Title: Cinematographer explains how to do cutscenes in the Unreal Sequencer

And then I'm just going to duplicate it. Remember, I did all those base settings. I'm not going to repeat them. That's a lot of work. Can't be arsed. Let's spend our time making the game look good, not on clicking the same buttons over and over again. And now we're going to get a reverse shot, meaning it's the same shot, but in the other direction.
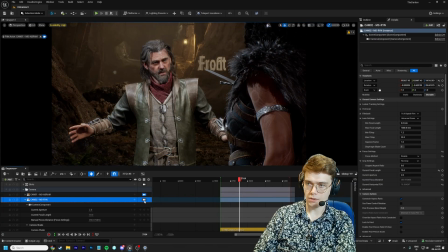1014s
There we go. Now when we cut between the two of these, they should match. They should look like they're looking at each other.
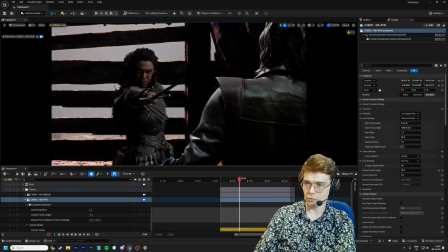1020s
Now notice if I take this shot and I put it on this side and we break the 180, they cut together weird, right?
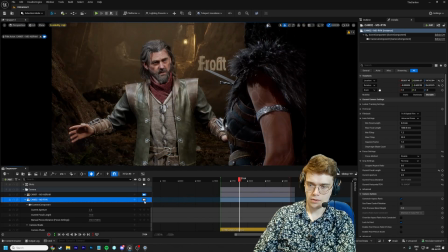1026s
Because they're looking in the same direction. So we're gonna go back here. That looks pretty good. There's some weird lighting stuff going on in the background here.
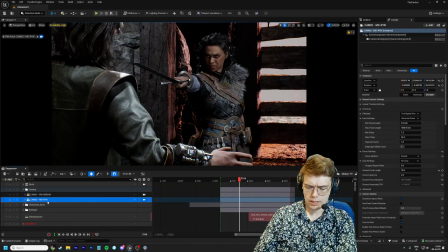1031s
We're not worrying about that right now. We're just doing the cameras. All right, now let's get the master. Copy, paste, camera 3. We're gonna call it master. Yes, master. And zip, and we're gonna try and get both of them in.
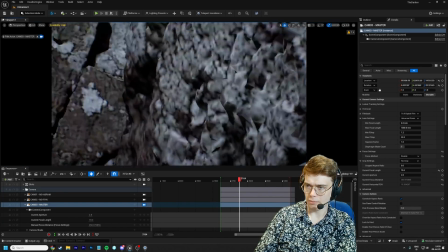1042s
Oh, now our lens is too long. It's clipping through the cave wall. So we're gonna need to get a wider lens.
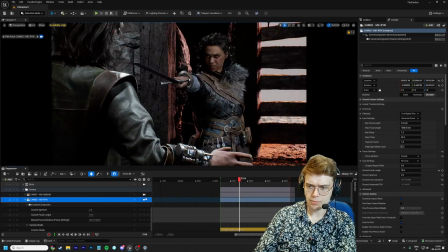1047s
There we go. And now, whatever they're doing in this position, I've got myself covered, right?
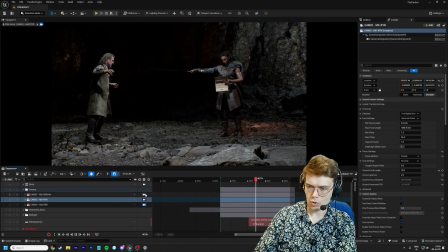1052s
Can cut from here to here to here. And sometimes I'll watch and I'll just click play and I'll just sort of see what happens if I cut. They're no longer perfectly framed, but we'll animate those in a bit. What about when she's reading the letter?
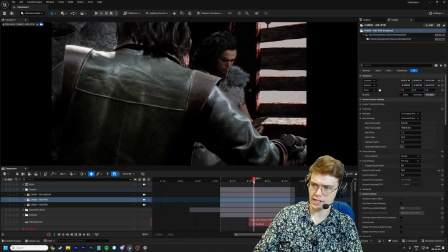1062s
She spends a long time not looking at him, just looking at this letter. Now we bust out that special shot I was talking about. The letter has importance. So when we make a special exception to shoot a unique looking shot that breaks from regular coverage,
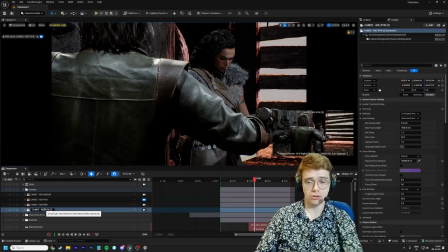1074s
we are telling the audience, this is important, pay attention, right? So we're gonna go camera 4, not gonna be called mid shot, whatever.
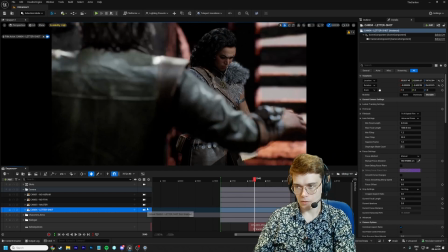1082s
We're gonna call it letter shot. Letter shot. We go here. Sometimes when you copy paste, it resets some things.
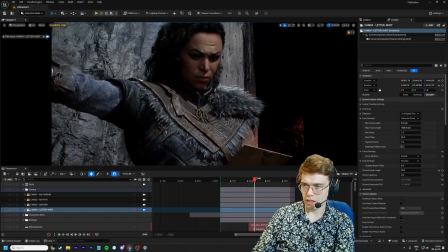1087s
So the focus method's manual back, but we're just gonna turn it off. And here we go. We're gonna get a little shot of Rin reading this letter.
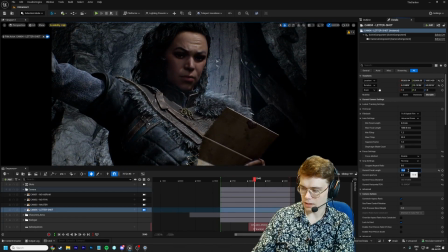1095s
There's a point light in the background. We're gonna try our best to ignore that because it won't be there. Switch it to a 50 mil just so it's a little more neutral framing.
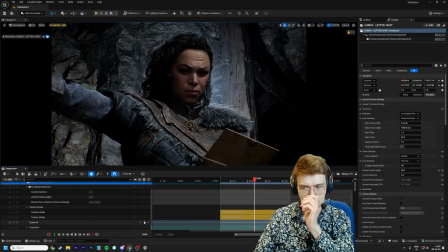1102s
And there we go. And with this shot, we're gonna go and animate the transform. So obviously you're not stuck with wherever you place the camera.
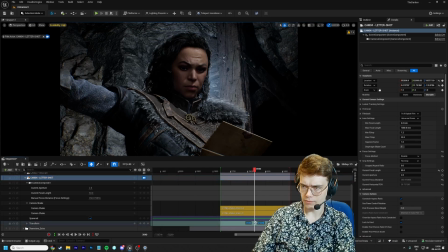1109s
You can animate it across the timeline. Here's a letter shot. We're gonna put a keyframe. We're gonna put the keyframe when she looks up, looks back at Abram, right? We're gonna use the actor to tell us what we're doing. So we're gonna go here.
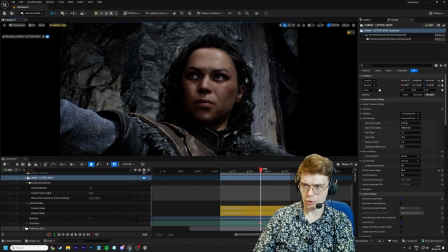1122s
This is as close as we're gonna get. So we're gonna put a keyframe real close. Delete the other keyframe.
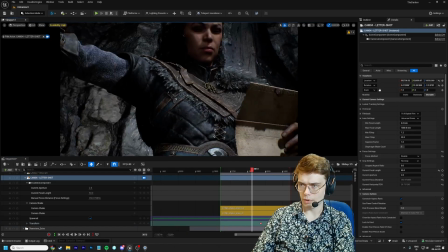1127s
When does she look down on the letter for the first time? Here. Go back. I'm using WASD to navigate the camera around.
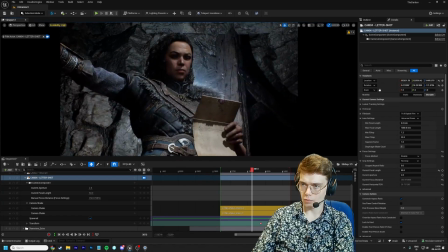1133s
Q goes down, E goes up. Now I'm in the rocks. We don't want to be in the rocks. Like here.
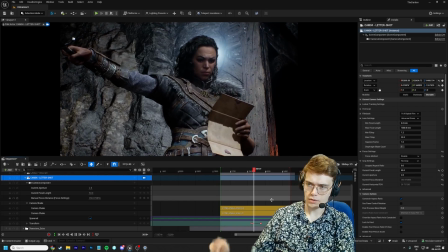1139s
Now as she reads the letter, the camera will push in on her. Now I'm noticing, because now we switched to a wider lens, it's no longer a 75mm, it's a 50mm, the camera shake is a little too subtle.
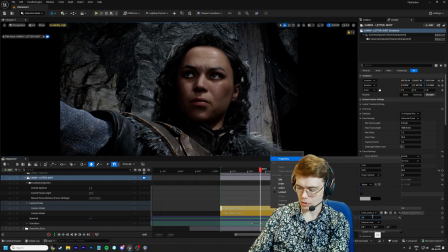1155s
So we can just go back in your properties, we can go mess with the play scale, let's put it, 8. Do it for both of these. That looks better to me. Another thing is, because of the way keyframes work, if they start exactly at a certain moment, it can look a little robotic.
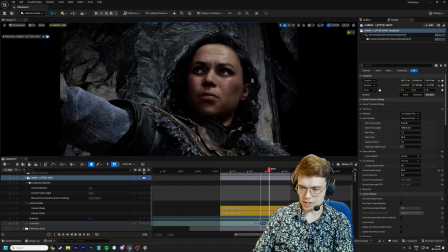1170s
So what I often do is I just put them a little bit outside the zone of where I'm actually going to use them. I try and never cut to a moment when the keyframe starts moving. I try and cut when the movement's already happening.
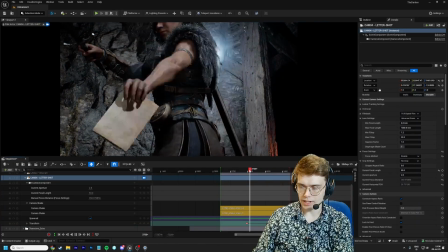1182s
So now by the time she actually takes the letter, camera's already moving.
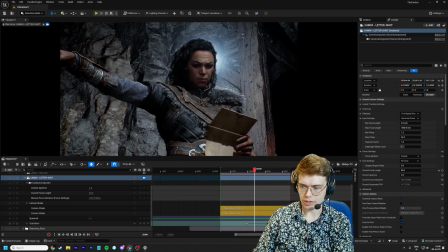1188s
And it'll just move a little bit faster as we get further into the Bezier curve of the two keyframes we got here.
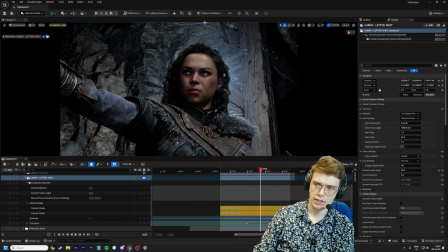1194s
I'm getting a lot of headspace. Headspace is the space between the top of someone's head and the top of the frame. And too much of it looks weird, and not enough looks weird.
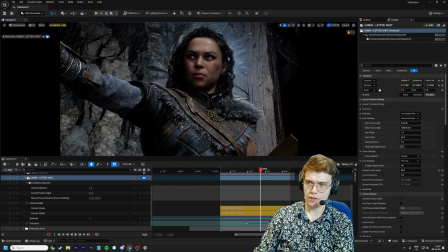1202s
So if I frame it like this, that's goofy. And if I frame it like this, that's no good. So you just want the head to be sort of licking that line a little.
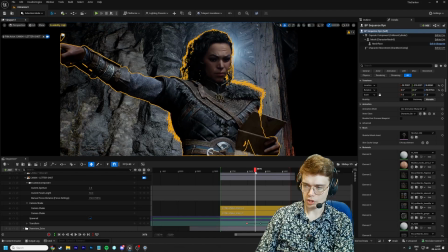1212s
And you can see it's generating keyframes automatically. I'm just going in, click, drag.
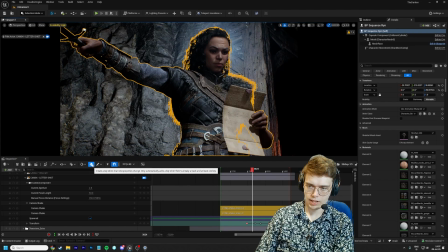1216s
And because I've got this button here, click, create a key when properties change, it's doing it for me.
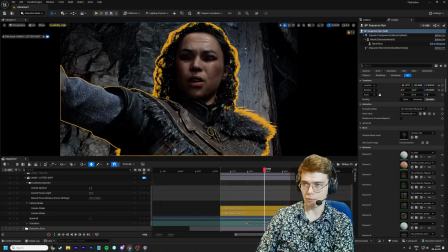1221s
I don't have to go in and click on a new keyframe every point. And it only keys the changed elements.
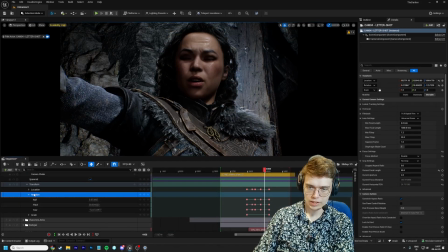1226s
You can see it doesn't key the scale value at all, or all the rotation values, which is good because that way you don't have to go from a full change. If you key everything every time, the camera will completely swerve.